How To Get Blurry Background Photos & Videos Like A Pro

so that way my audience can focus in on what I'm talking about.
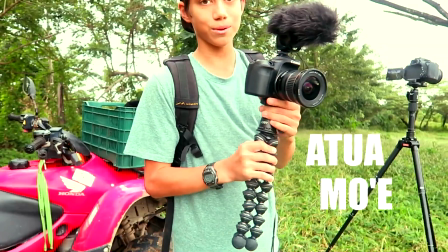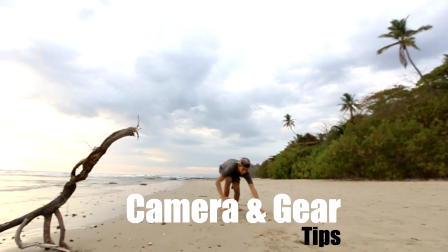What's up guys, how's it going? Tip of the day is how to get sharp to blurry backgrounds. When I first started using cameras, I always wondered how people would make these videos where the background would be all blurry. Once I learned how to do it, I realized it's very simple, so today I want to share it with you guys. I'm going to be showing you how to do it on two different types of cameras. It's all about having your aperture, or some people call it an f-stop, as low or as wide open as you can. So you want the f-stop or aperture number to be as low as possible. Alright, we're going to start out on the T5i.
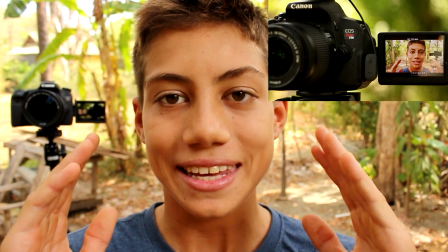[0:43]
Alright, so now I'm on the T5i, and by the way, I'm just using the kit lens that usually comes with the Canon Rebel T5i.
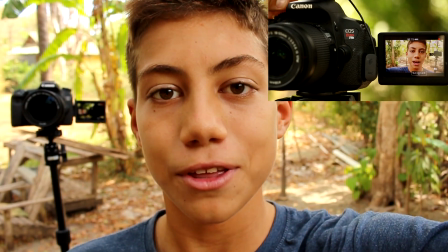[0:49]
So the first thing you're going to need to do is find the little spinny dial thing on the top of your camera, it's usually on the top, and go into full manual.
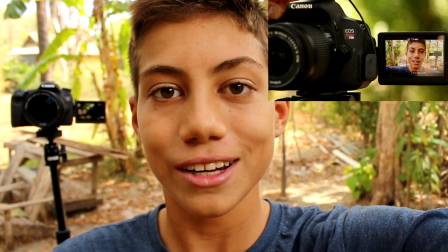[0:57]
So this right here is how auto looks.
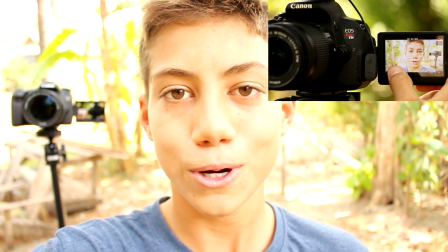[0:59]
Now I'm in full manual, but it is very overexposed, so I'm going to turn the ISO down a little bit, down to 100.
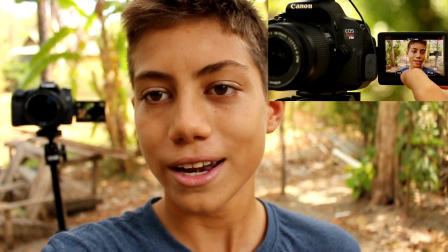[1:06]
That'll work good. And everything else looks alright. I actually have the aperture at the lowest it can be.
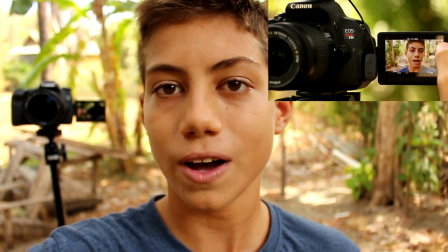[1:13]
At this moment, 3.5 is the lowest this lens will let me go.
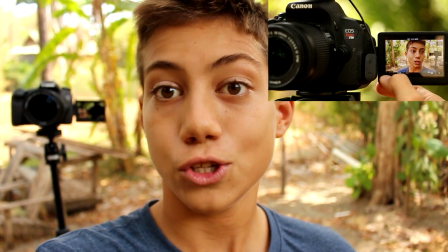[1:17]
Some lenses will let you get a lower aperture of even like 2 or 1.8, but this one's lowest is 3.5.
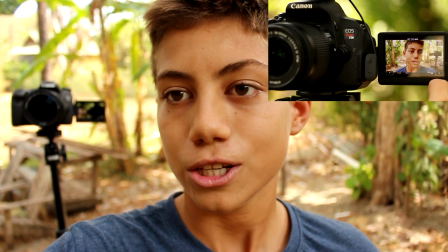[1:23]
That's zoomed all the way out. And then I can adjust the shutter speed. Ideally, the shutter speed would be double my frame rate.
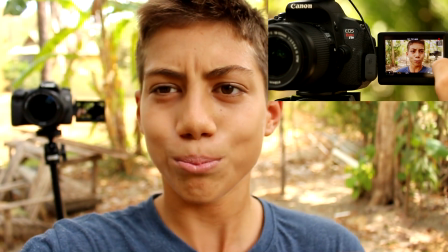[1:30]
So I'm filming at 60 frames per second, so 120, but it's a little bright at 125, so we're going up to 160 shutter speed. For a more in-depth explanation on all of these different settings, I would recommend watching someone else's video that goes in-depthly on each setting. But for a blurry background, you want to set the aperture as low as you can, and then adjust the ISO and the shutter speed depending on what'll look best. So sometimes maybe turn the ISO or the shutter speed up or turn them down to get it to look right.
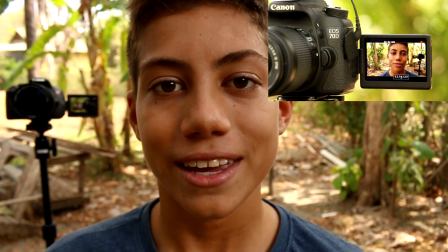[1:59]
And now we're on the 70D with the kit lens that usually comes with this camera.
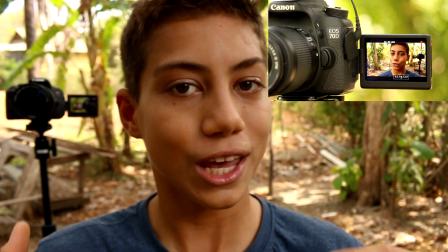[2:04]
So right now I'm in full auto, so the camera's choosing the aperture, the shutter speed,
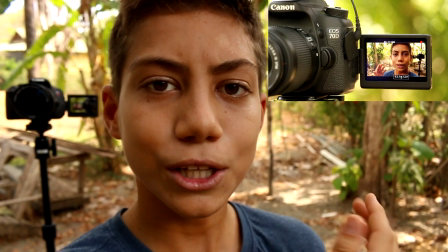[2:08]
and as you can see the background is a little bit blurry, but quite a bit in focus.
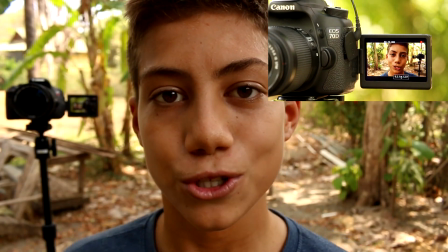[2:13]
Now let's switch to full manual.
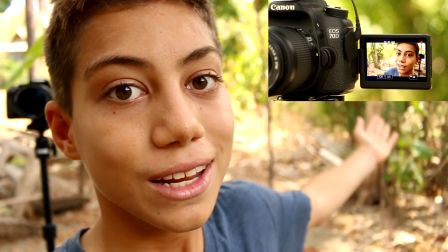[2:17]
Now I'm in manual, and as you can see the background is quite a bit more blurry than it was in the first place.
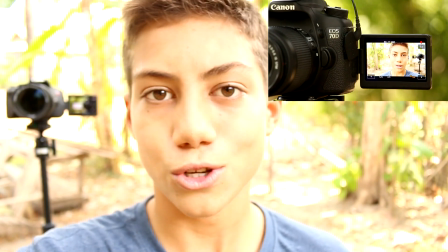[2:22]
And what I like about full manual is I can adjust the settings so that maybe I want the image a little bit brighter or a little bit darker. Using full manual just lets you have a lot more control over your videos. I like having a blurry background a lot for when I'm going to be doing a talking video, maybe in one spot, so that way my audience can focus in on what I'm talking about and not be distracted by all the stuff that's going on in the background, because it's quite out of focus, it's not as distracting. So yeah, it's not that difficult to get a nice blurry background, and it really gives your videos a really professional, like, pro look, so that's what's cool about it, and it's not that difficult. Once you get the hang of it, it's really actually simple. Hope you enjoyed today's video. Remember to keep always doing more awesome stuff, and be sure to subscribe by clicking the little red button to check back for tomorrow's camera tip video.